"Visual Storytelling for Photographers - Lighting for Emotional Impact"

Today, we're looking at the relationship between storytelling, lighting, and emotion. A story without emotion isn't a story at all. People need to feel something when they see your photos because if they don't feel anything, they don't really care. But I'm getting ahead of myself. Let's take a step back and talk about exposure. An overexposed photo occurs when too much light from your scene is recorded by your camera sensor. An underexposed photo occurs when not enough light is recorded, which means a correctly exposed photo fits into that sweet spot in the middle. That's how photography gets taught, right? That's how I learned photography. But that way of thinking can be really limiting when you're trying to tell a story and trying to evoke an emotional response from your audience. A correctly exposed photo has little character, it's not interesting, it's not mysterious, and that's because the correctness is determined by your camera believing that every single scene you photograph should average out to something called middle grey. Grey. I mean, that's pretty much the definition of dull, right? To tell a grey story, you have to break away from this idea of a technically correct exposure and instead learn how to use lighting to convey your emotions. And it's actually not that hard. Basically, this is it, in a nutshell. An abundance of light is linked to positive emotions, whereas the absence of light in a scene is typically an indicator of negative emotions. In fact, I can make it even more concise than that. Light is good, dark is evil. And this relationship between light and emotions is everywhere. It's in our everyday language. Think of expressions like, she lit up a room as she walked into it, or he was feeling in a dark mood, or you're the light of my life. As photographers, we need to be able to translate these emotions into our work. And we're going to start by doing that today by looking at 3 skills that'll help you do just that. Let's start by talking about something called exposure ratios. The exposure ratio is the relationship between the highlight side on the scene and the shadow area on a scene or subject.
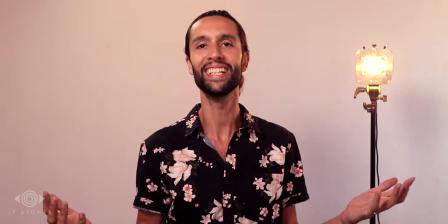Let me show you exactly what I mean. This scene is now very well and very evenly lit.
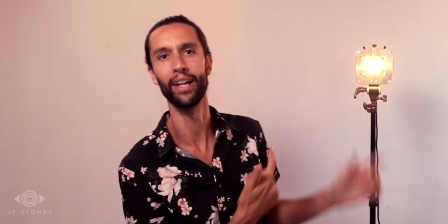I've done 3 things here. The obvious one is I've changed my background to white, which means that more light is bouncing around and filling in the shadows.
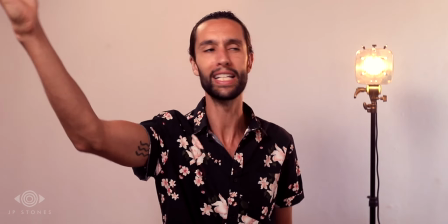I've also added a white card over here, so now my key light is bouncing a bit into that and filling in the shadow side of my face.
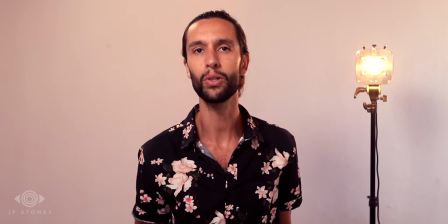The last thing I did was shoot this at a warmer white balance.
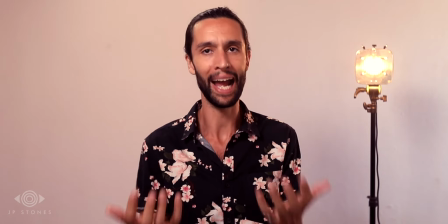Warmer colors can make people feel happier, but colors is a whole other video.
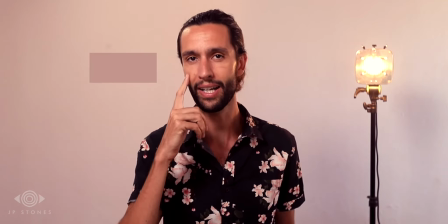The end result here is that the difference between the highlight side and the shadow side has been narrowed, and that was the point.
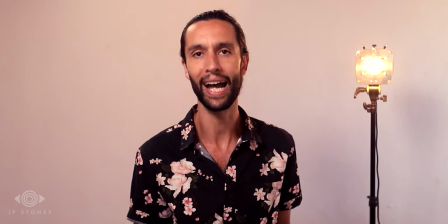The highlights on my face are now only twice as bright as the shadows, which is why this is called a 2-to-1 exposure ratio.
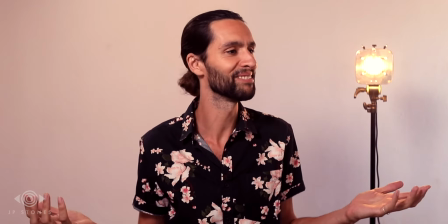The thing about this style of lighting is, well, it's not very interesting to look at.
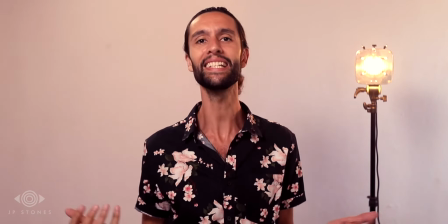It's basically sitcom lighting,
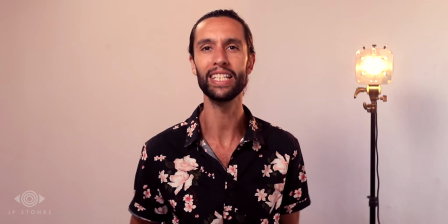and the reasons sitcoms light things up evenly is because they don't want to create any negative emotions. Remember, light is good, dark is evil.
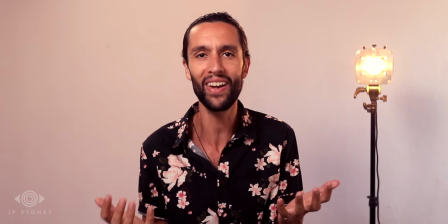So if you're the producer of a sitcom, you definitely don't want your lighting to be feeding through negative emotions to your audience.
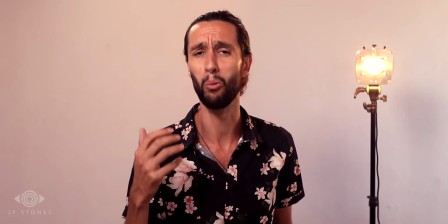I mean, it's meant to be a comedy. To make this setup more dramatic and way more interesting, we need to bring in some darkness.
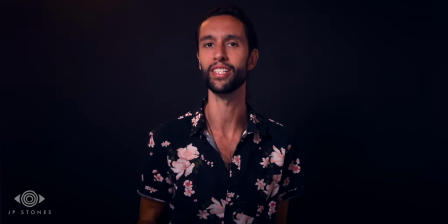Dramatic visual storytelling tends to use higher exposure ratios that visually communicate the broader emotional range of those shows. So to recreate that vibe here, I've done 2 things. I've changed my backdrop back to black, and that's going to stop any reflected light creeping into my shadows.